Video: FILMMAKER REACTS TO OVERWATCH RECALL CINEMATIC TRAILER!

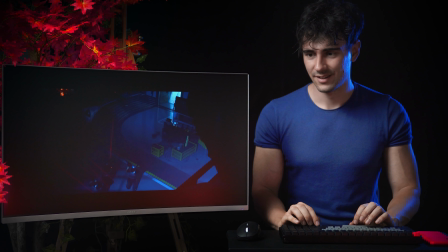16:43 I remember I did a very, very like kind of like fast test about Paragon back in the day, man, that was years ago, and I did use a photograph to kind of like insinuate what a character goes through.
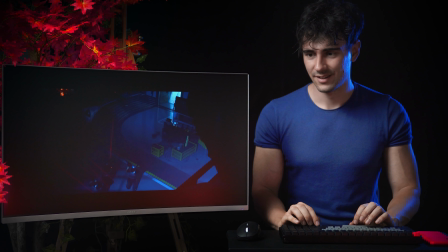16:59 And usually when you photographs, it means that the person that is next to the character is usually gone, and so it can be used for many reasons. And here we're gonna go to the flashback and to kind of like the lesson that his father figure, I'm guessing.
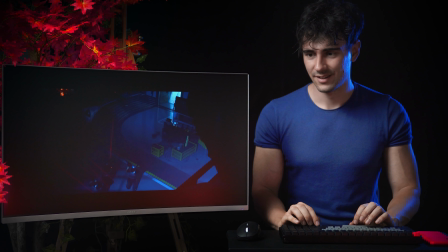17:19 That was a neat effect, actually. It was very subtle, but there is kind of like a meteor flying by the glasses reflection, which is very easy to make, actually. Ooh, what a cool way to show a meteor without actually showing the whole meteor effect on screen.
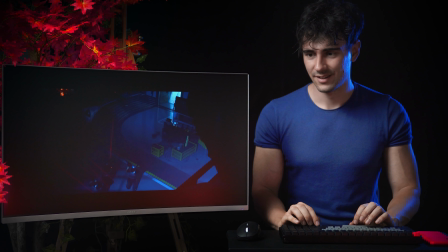17:39 Like if you have a character kind of like gazing on a cityscape and it's like dusk and they have glasses, you can do the same effect and basically mask out the lenses section using After Effects and create kind of like a matte and then have the meteor asset fly by just the glasses.
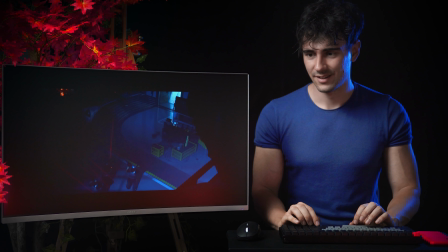17:58 That would be a sick shot, actually. And of course it's shown twice because it's two lenses and the lenses do not perfectly reflect space as one. That's pretty sick.
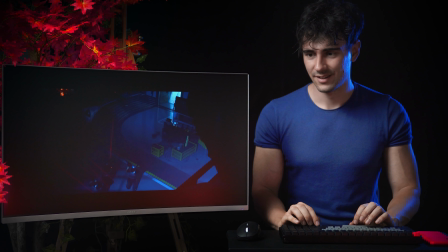18:14 So we have the character looking over space and kind of emptiness, and then he's gonna be taken over to see Earth.
Peanut butter, that's how you call it. There you go, buddy. Glasses.
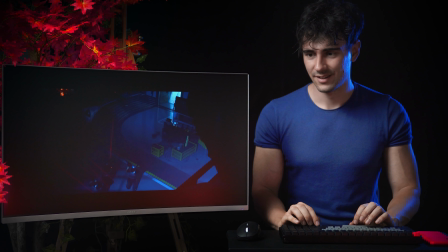18:33 Just to see from in here, kiddo.
This is cool. We have basically how to jump back to real time. We have the use of a sound effect, which is an alert, and that kind of sound effect starts building up, and it's in its peak.
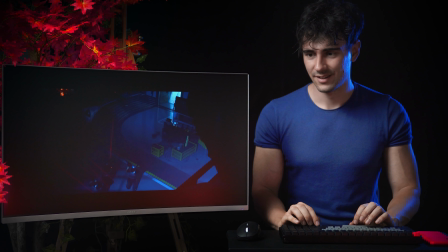18:52 You have a this like white kind of like flash transition to real time. And now everything becomes very more heavy, the bass, the footsteps.
I'm detecting intruders. Calvin, Athena. The lights.
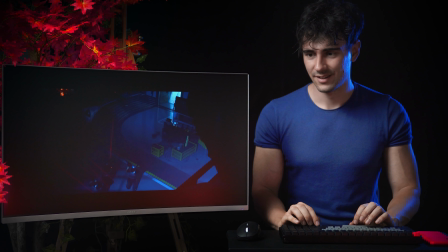19:10 Kill the lights.
That was a cool sound effect.
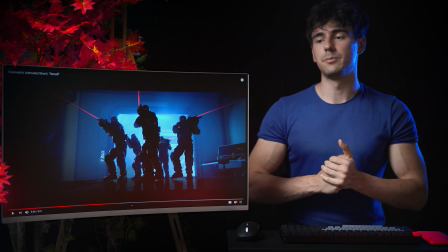19:18 Very cool shot. Usually it's very dramatic to have a subject only lit from the back and not the front,
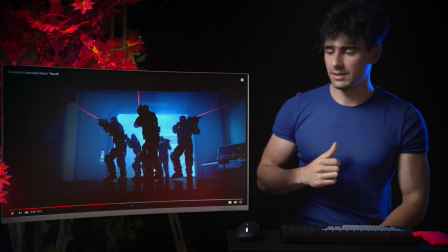19:27 because being lit from the back means that you're very contrasty up front,
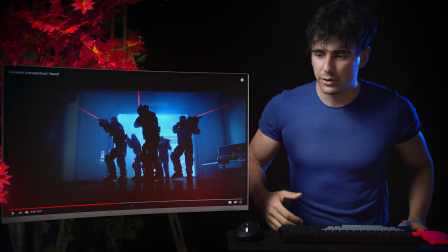19:32 like you can see barely any detail because you're just illuminated from the back.
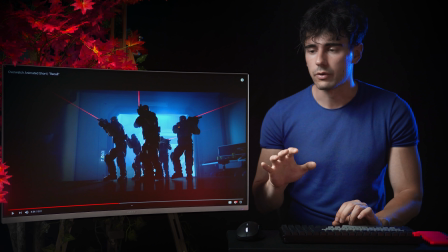19:37 That makes for a very dramatic, dark kind of like overlook. That is really funny though.
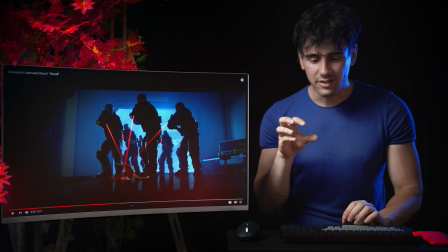19:43 When the banana falls, the sound, kind of like that heavy pulsating bass sound, cuts as well.
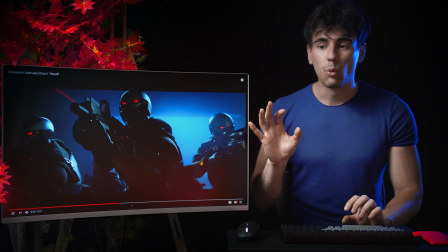19:50 And we have perfect quiet.
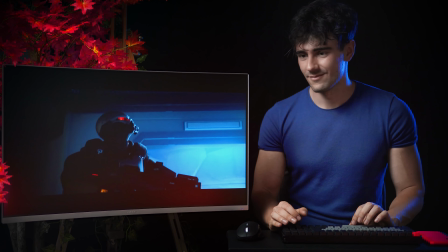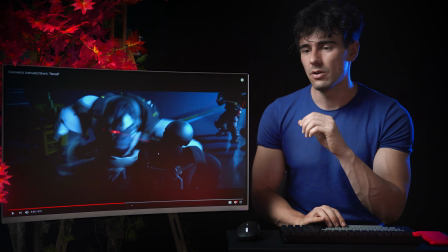19:59 We've talked about magic classes quite excessively before. If you go frame by frame, you can actually see the detail that when the gun flares up,
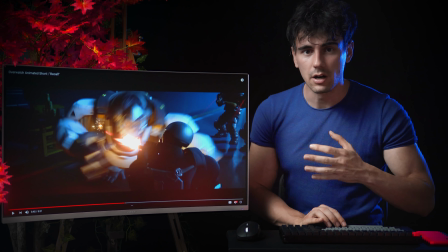20:07 you also have the spark impact because the two characters are so close, but it only lasts for a couple of frames,
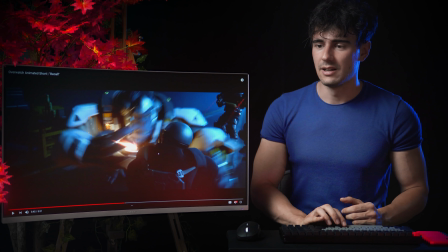20:13 which is pretty sick. But as well,
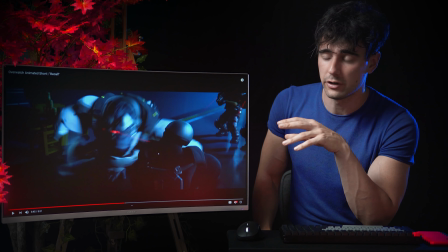20:16 I'm gonna try to be very quick because there isn't a very extensive tutorial on the channel about gunshot effects when it comes to the flare, as well as sound design actually.
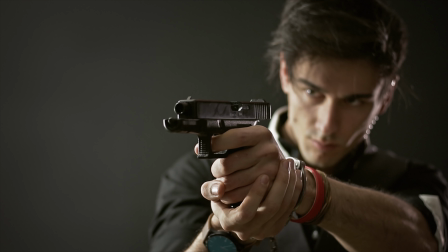20:25 And the trick about a very realistic gun sound is one, sound, actually, believe it or not, and two, is light cast.
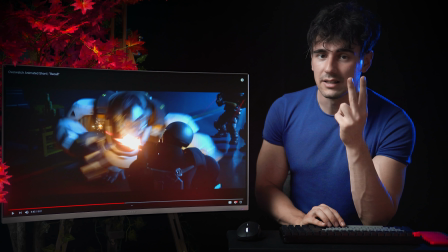20:34 When you have a flare, it should cast light to whatever the subject is.